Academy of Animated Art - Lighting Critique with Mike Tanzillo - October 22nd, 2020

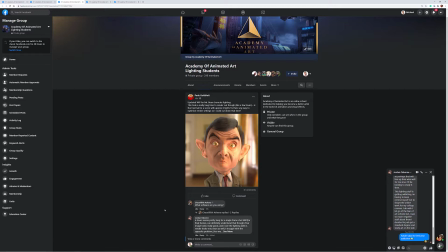4:15 Is it still like, because usually when you add something, it'll spike you'll see a major difference between those two. And at that point you're like, oh, if it's the material, maybe my texture maps are too high a resolution, which with this, it's not the case.
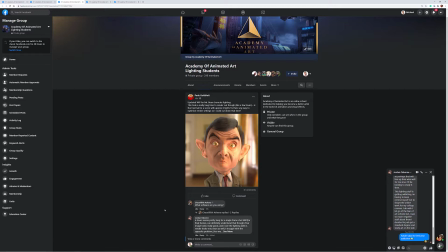4:31 My guess is that it's probably the sample settings, either in the render settings or in the individual light. So once you identify, either which light or if it's the global settings, then you just want to like tick those down in value and make sure that we're, and lower them to the lowest they could be without a visual difference, if that makes sense.
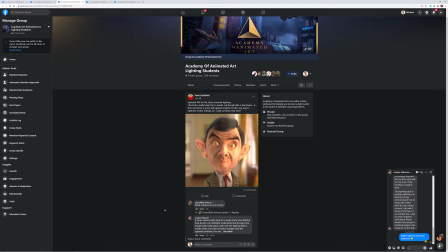4:47 So not the most scientific answer I could give, but that's the art side of what we're doing in this industry.
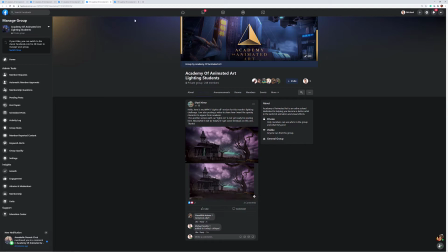4:56 Let's see. Oh, okay. And once I get to DePolys, we'll take a look at your video there. And then, yeah, okay. So let's hop over into the images. All right.
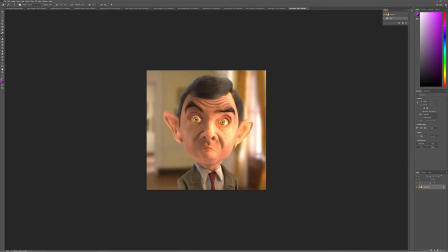5:07 All right, since we were talking, Pearl, about your image anyway, let's just go ahead and get into it. So I like the shaping that you're getting across the face. This is looking really nice. It's a little bit very hot right there.
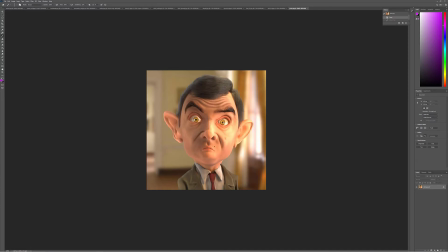5:22 Just like, you might want to watch out for that. One of the things about his lips naturally is they're kind of just like diffused, painted with like a lipstick. It would be nice if there was like a little bit of specular highlight on there. In fact, let me open this up real quick, because there was something I noticed about, and I meant to mention this yesterday.
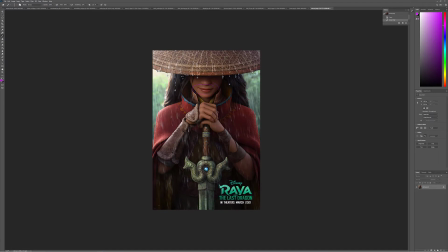5:41 If you like, look at her lips here. Like, do you see that nice like glisten along the base? Getting something like that on his lip would be really beneficial. If you could try and pull something like that, that would be very cool.
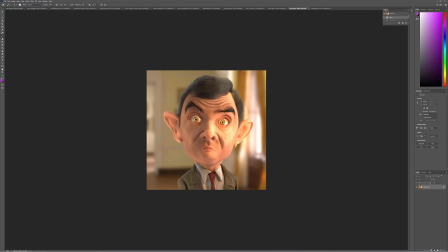5:56 Other goodies. So in terms of his hair looks pretty gray and dusty. It feels like there's like a blue light coming on here. I would keep his hair a little bit more on the warm side. And same thing, there just seems to be like a little bit of cool light on this side that's filling in.
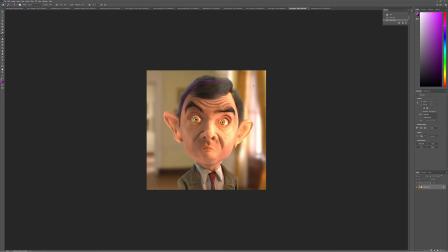6:15 And it's a little different than the surroundings, because we've got like it looks like a yellow wall back here. We've got hardwood here. So we've got warm light coming in this way. So really what would happen is it's just kind of all warm light around him. So I would warm up this side of his face and some of those fill values in the hair.
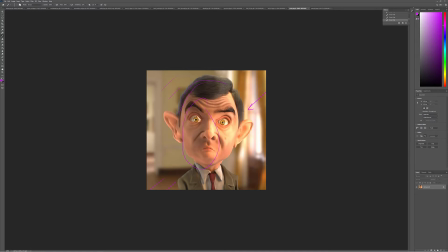6:33 The eyes are still a little marble-like. I love this shadow right in here. That was looking great. It would be nice if we had something similar on this side. But you just want to decrease. It's basically, you want to lift the gamma on the eyes if you can, to get some of these darker values to lift up a little bit.
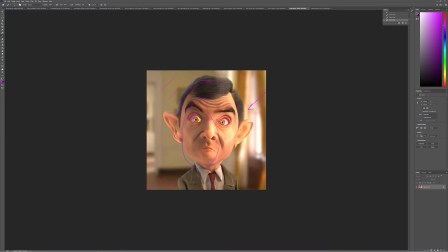6:53 But all in all, this is looking really good. I just think I would just hit those notes, and then we'll go from there.
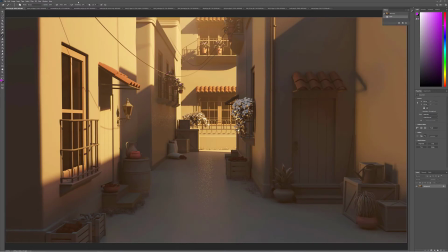7:00 All right, Aaron, with your question, I will jump into your image here. We've got your image and we've got your reference. The first thing that stands out to me between these two is just the dark point near the foreground.
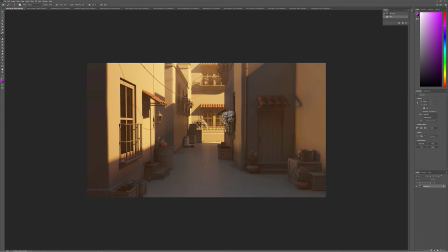7:11 It would, like, I love this kind of like overall haze that you're getting, but it would be nice if we had just a little bit more of a darker value closer to the camera.
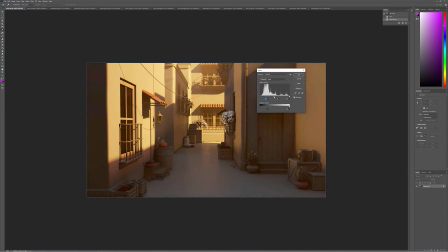7:23 Let's see if I can do something like that, and then just go ahead and, oh, dang it, I messed up.
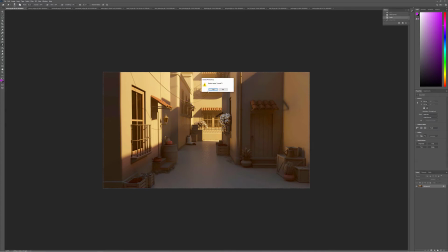7:37 I meant to change the levels on a different layer, and then we can let's take all this, paste it.
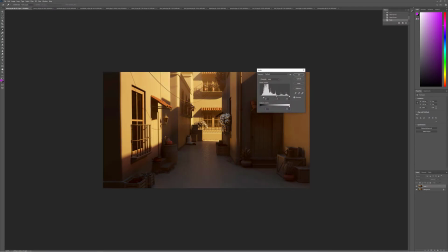7:44 Okay, now we can change the levels. Sorry about that. Take that down a little bit, just shift it a little bit brighter.
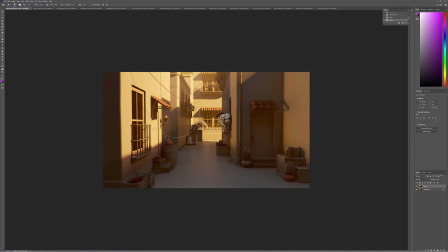7:50 And now what I can do is pull off some of that on the background here. Okay.
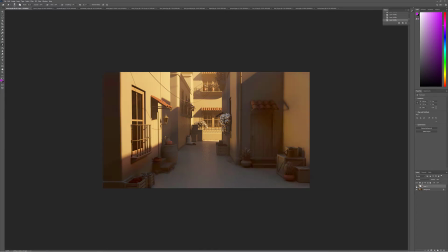8:04 So now it's just like a matter of darkening some of those values more in the foreground, allowing that haze to lift up as we go back into space. The other big thing is we need to do something about the ground. So it would be great to, it doesn't have to be this cobblestone, but there may be brick,
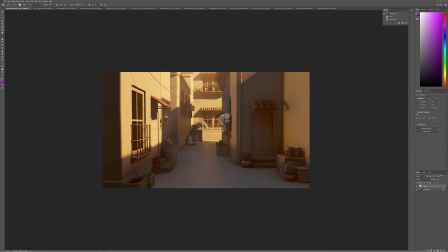8:22 something to make the ground not look like it's a super clean, super smooth, like concrete, like perfectly paved floor. It'll also be nice to get some difference, like to darken that, to create some difference between, just mock this up real quick.
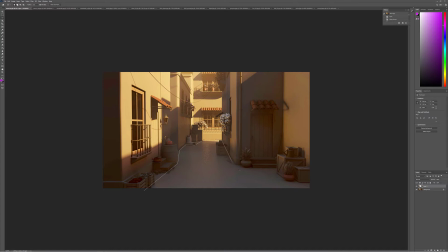Between the, like the overall value of the ground and the surrounding areas.
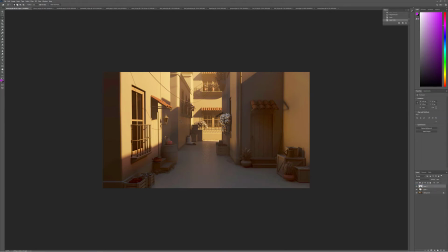8:59 Like if we, let's do this. If we make this darker, you can see immediately how that makes the rest of the image look A, brighter,
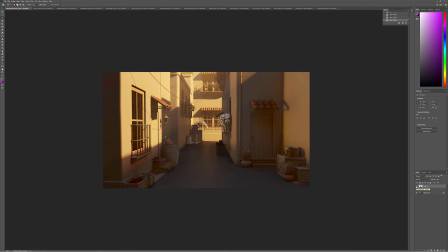9:16 more sunnier, and B, it just like helps ground the ground, and it will allow the other stuff to kind of separate out, because you just want, like right now there's a little bit of a monochromatic feel to this. It's all just kind of a tan warm hue, so getting like the greens on the plant, looks like we're missing some textures there,
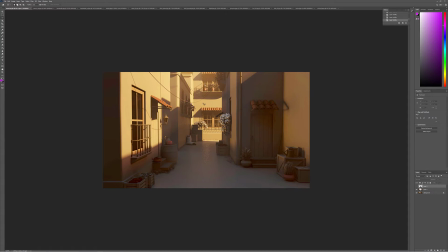9:35 so getting some greenery in there, getting some variation in there will be a lot of help. Like in here you see the differences in the kind of pink walls, the dark here, the red here, the green in here, the blue in the background, just a little bit more variation in tones.
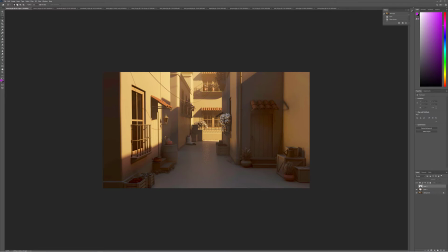9:49 But really cool stuff. It's a great start. Love the haze that you're getting overall. Also, last thing I meant to mention was the sky up here. Just make sure you fill that in with like a sky color back there, because that I know it doesn't seem like much, but that'll actually make a big difference.
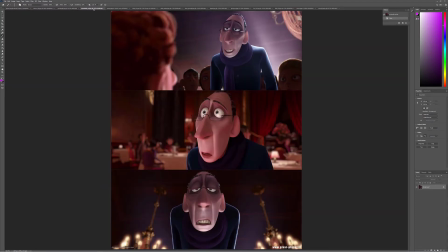10:09 Annabelle. So one thing you want to watch out for is lighting over black.
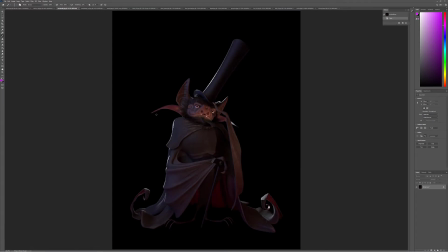10:14 I used to have a boss that would just get so mad if he saw you lighting over black, because it can actually lead to a false read, meaning that when you surround something with something really dark, it actually makes the character seem brighter when really,
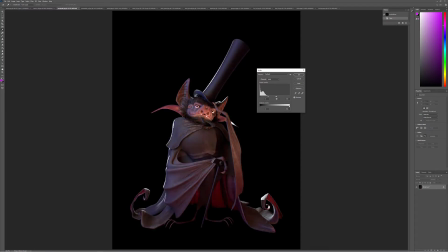10:33 like we're only dealing with a very small part of the range of color that we could be dealing with, or a value that we could be dealing with, right? So you make sure to like throw it into some sort of environment.
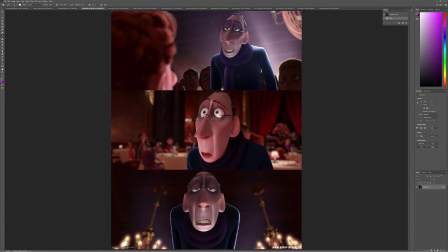10:46 The other thing about your reference is so this is a shift that happens in this character throughout the film. So, this 1 and 2 are from when he's a jerk, basically. And 3 is later on in the movie when he kind of warms up, when he tastes the ratatouille and he sees a change.
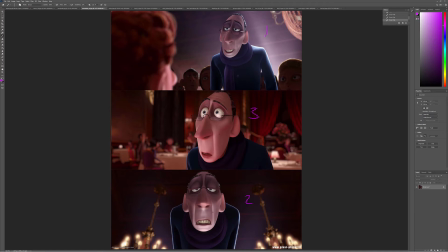11:03 And you can see the visual difference. We've got kind of a steely blue color on his skin versus a warmer, rosier color.
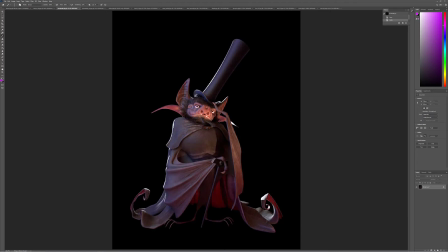11:10 So I think that steely blue color would work out really, really well. I love the shape of this light here, this one that's kind of bouncing up underneath him. I think that's working really, really well. I also love the kind of the subsurface scattering you're getting back here on the wings and in here.
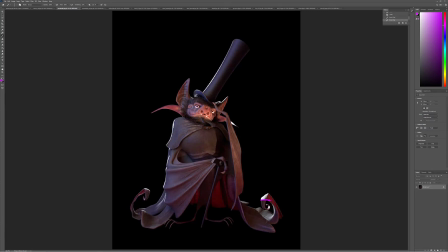11:25 There are a couple of sharp shadow points, like I see it here. I saw one other place too. It's just kind of here on the side. But just watch out for that.
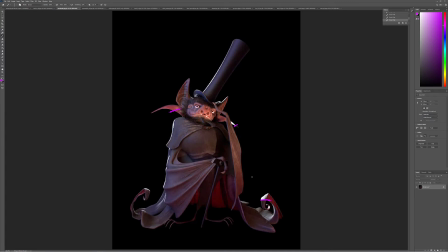11:38 I think it might be caused from the rim light. You just want to make sure that there's a little bit of radius on that, so that's a little bit of a softer edge, I guess, right there too. And then I would recommend trying to get possibly going a little darker on the cape itself to get a little variation between the cape and the torso,
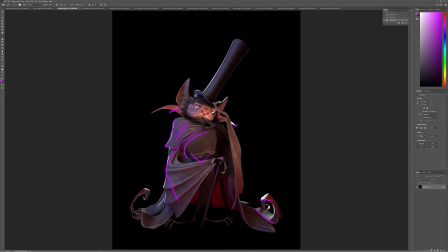11:57 and the wings, because they're all kind of falling in a similar hue. Maybe a little bit more ambient occlusion, shadow darkening in here, because that area is looking a little flat. And then if you want, there's like these jewels that are on his cane and on his, I don't know, whatever's holding the cape together, whatever that's called.
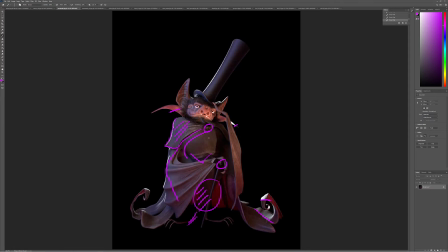12:15 And you may want to highlight those a little bit if that's the story and the character that you want to tell there.
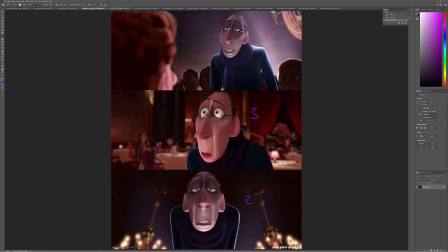12:23 So really good stuff there.